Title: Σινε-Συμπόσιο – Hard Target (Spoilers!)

Κι εγώ λατρεύω τον Χένερξεν και γενικά και ειδικά όλος ο ρόλος είναι πάνω του.
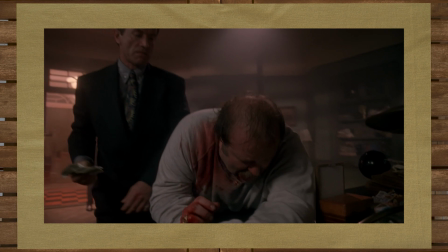(8:02)
Ακριβώς επειδή δεν έχει χαρακτηριστικά αυτός ο ρόλος μπαίνει ο Χένερξεν και κάνει ό,τι θέλει διότι όταν παίζεις με την ίδια ένταση στην κλιμάκωση και με
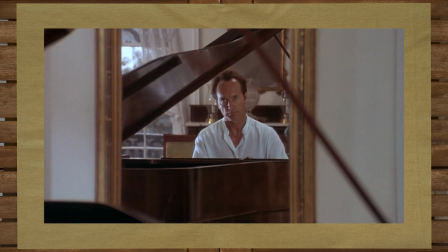(8:10)
την ίδια ένταση όταν εδρεώνεται σκηνή διαλόγου και εσύ απλά τιμωρείς ένα πιάνο γιατί έτσι Φίλε κέρδισες και σίγουρα με κέρδισες Πολλές ταινίες, αυτό είναι θέμα σεναρίου περισσότερο Και μπράβο, δεν ξέρω αν ήταν στο αρχικό σεναρίου να το αλλάξανε Αλλά στις περισσότερες ταινίες δράσεις, επειδή μου Ο πιο μεγάλος ηλικία,
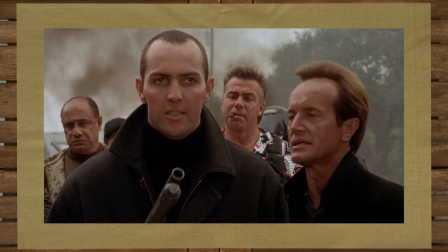(8:25)
ο πιο businessman κακός τέλος πάντων Πεθαίνει τελευταίως και όχι πάνω σε μάχη Γιατί τις επικές μάπες της έχει παίξει ο ήρωας με το πρωτοπαλίκαρο Το ανταγωνιστή
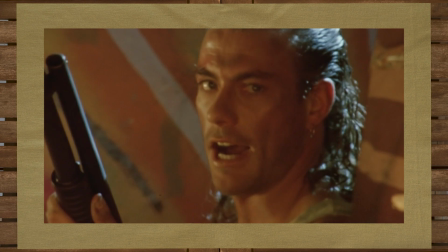(8:34)
Εδώ το πήγαν ανάποδα Πρώτα φάγανε τον Βόσλου και μετά φάγανε τον Χένιξη στην τελική μάχη το οποίο μου φάνηκε πρώτον
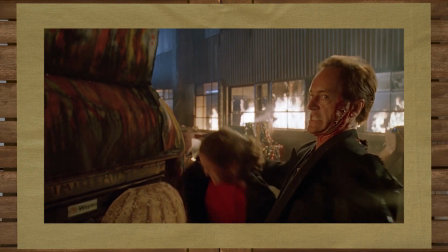(8:40)
και φρέσκο και δεύτερον μου άρεσε πάρα πολύ το ότι ο Χένιξεν πήγε να το παίξει ότι τώρα θα σου παίξω παιχνία μυαλού,
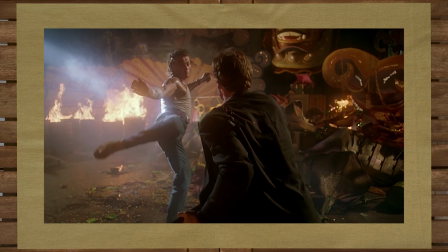(8:46)
θα σου κάνω εκβιασμός και τα λοιπά και σκάει ο Βαντά με μια αεράτη κλωτισιά και μόνο που δεν τον αποκεφάλεις ρε φίλε Η Γιάντσι Μπάτλερ έχει τον πιο άχαρο ρόλο διότι είναι ένας σενεριακός μοχλός υπάρχει για να βάλει τον πρωταγωνιστή στην υπόθεση και μετά απλώς τον ακολουθεί και βοηθάει και αυτή όταν φυσικά δεν προσπαθεί να μην σκοτωθεί. Αλλά στο μυθικό σύμπαν του Γου δεν χρειάζομαι ως θεατής κάτι παραπάνω.
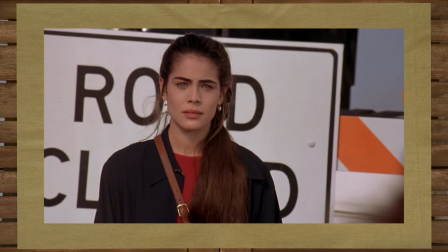(9:13)
Δεν χρειαζόμουν να αναπτύξουνε παραπάνω σχέση πέρα από την πολύ βασική που ανέπτυξαν μιας φιλίας που γεννιέται.
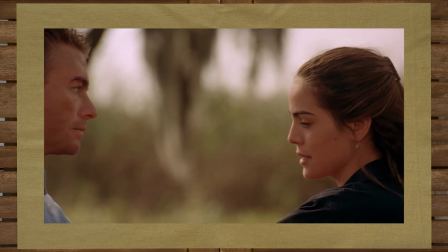(9:21)
Είναι αρχέτυπα όλα στην ταινία και καλύπτει η Μπάτλερ τόσο αβίαστα το αρχέτυπο της καλής κοπέλας που είναι χαμένη σε έναν βίο κόσμο που δεν της ταιριάζει,
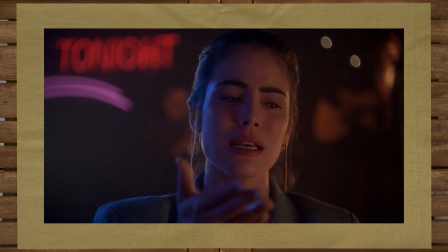(9:32)
που πραγματικά δεν μου λείπει τίποτα από το ρόλο. Οπότε δηλώνω πλήρη ικανοποίηση,
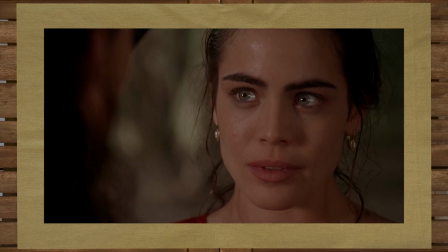(9:37)
ενώ όπως και με τον ανταγωνιστή στο επίπεδο το εντελώς τεχνικό του γραψίματος, θα έπρεπε να υπάρχει πρόβλημα.
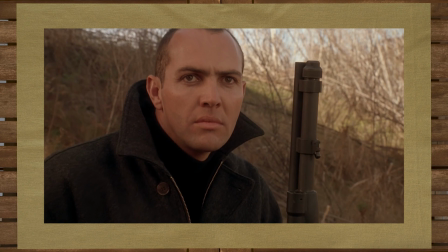(9:45)
Δεν βλέπω πρόβλημα. Ο Άρνολτ Βόσλου παίζει ένα από τα αγαπημένα μου πρωτοπαλήκαρα στο σινεμά, διότι πάρα πολύ απλά είναι ένας κατόψυχος αδειστής,
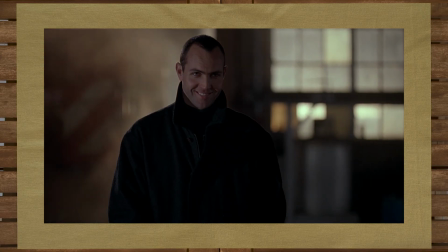(9:52)
γουστάρει αυτό που κάνει και είναι και αποτελεσματικός και κάποια στιγμή αποδεικνύεται ότι είναι και πιο σοφός από το αφεντικό του διότι του λέει,
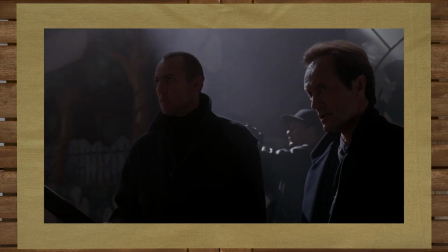(9:58)
κοιτάεις τα μάτια του Βαντάμ, έστω και από μακριά, και λέει αφεντικό αυτός δεν είναι σαν τους άλλους ας το αφήσουμε καλύτερα, αλλά βλέπεις ιεραρχία. Το ένα πράγμα στο οποίο χάνει πόντους ο Βόσλος στο συγκεκμένο ρόλο είναι ότι έχει και αυτός προφορά και όταν πας ανταγωνιστή στην προφορά του Jean-Claude Adam, ε, χάνιζε φίλοι πως θα το κάνουμε. Δεν θα ήταν όμως καλύτερος ο κόσμος αν όλοι οι υποτακτικοί του βασικού ανταγωνιστή είχανε νότιοαφρικάνικη προφορά. Θα γαμούσε νο, ως κανόνα, δεν μπορείς να τον παραβήσεις έτσι πάει. Μωρέ, το έκανε το τέτοιο το έκανε το φωνικό πλωδίο, μετά Ο Wilford Brimley είναι μια μυθική φιγούρα που για κάποιο λόγο έχει βρεθεί να κατοικεί με τους ανθρώπους εδώ κάτω. Δεν καταλαβαίνω γιατί, αλλά είναι εδώ, είναι cowboys, είναι ο Wilford Brimley και πραγματικά είναι ανεκτήμητη αξία. Η συγκεκριμένη ταινία μας χάρισε τον Wilford Brimley με γαλλική προφορά. Το Wilford Brimley καβαλάρει το ξοβόλο με φωτιές από πίσω. Μόνο γι' αυτό η ταινία είναι αθάνατη, ζήτω ο Βίλφορντ Μπρίμλεϊ. Θα συμφωνήσω πλήρως, ζήτω ο Βίλφορντ Μπρίμλεϊ μόνο και μόνο επειδή μπορεί να παίξει τον αγαπημένο σου
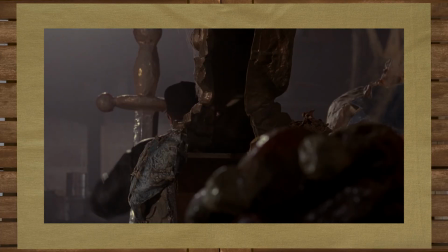(11:20)
θείο ή παππού ενώ ταυτόχρονα σε κάνει να ουρλιάζεις με πόνο το όνομά του μέσα στις φλόγες. Η δράση είναι φυσικά από τα λαμπρά σημεία της ταινίας διότι είμαστε στο 1993, 1993 είναι μια εποχή όπου οι Κασκαντέρ κάνουνε τρέλες, κάνουνε επικίνδυνα πράγματα.
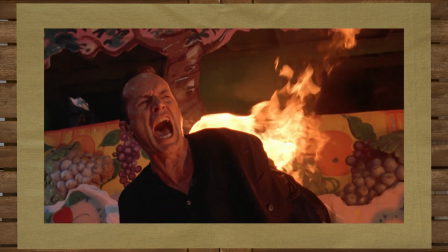(11:39)
Είναι επικίνδυνα αυτά που κάνουνε και φαίνεται διότι ο Τζον Γου τα κινηματογραφεί από διαφορετικές γωνίες ταυτόχρονα για να μην μπορεί να ξεφύγει ο Κασκαντέρ και
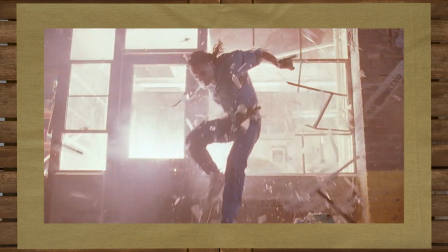(11:47)
να το κλέψει να πρέπει να δεις ότι το έκανε και πραγματικά φαίνεται ότι αυτά που γίνονται σε αυτή την ταινία με τις τούμπες και τις φωτιές και τα πάντα είναι πραγματικά επικίνδυνα. Δηλαδή βλέπεις την ταινία και είναι ξεκάθαρο ότι ο Κασκαντέρ και ο Βαντάμ οφείλω να υποθέσω διακινδυνεύουν τη ζωή τους.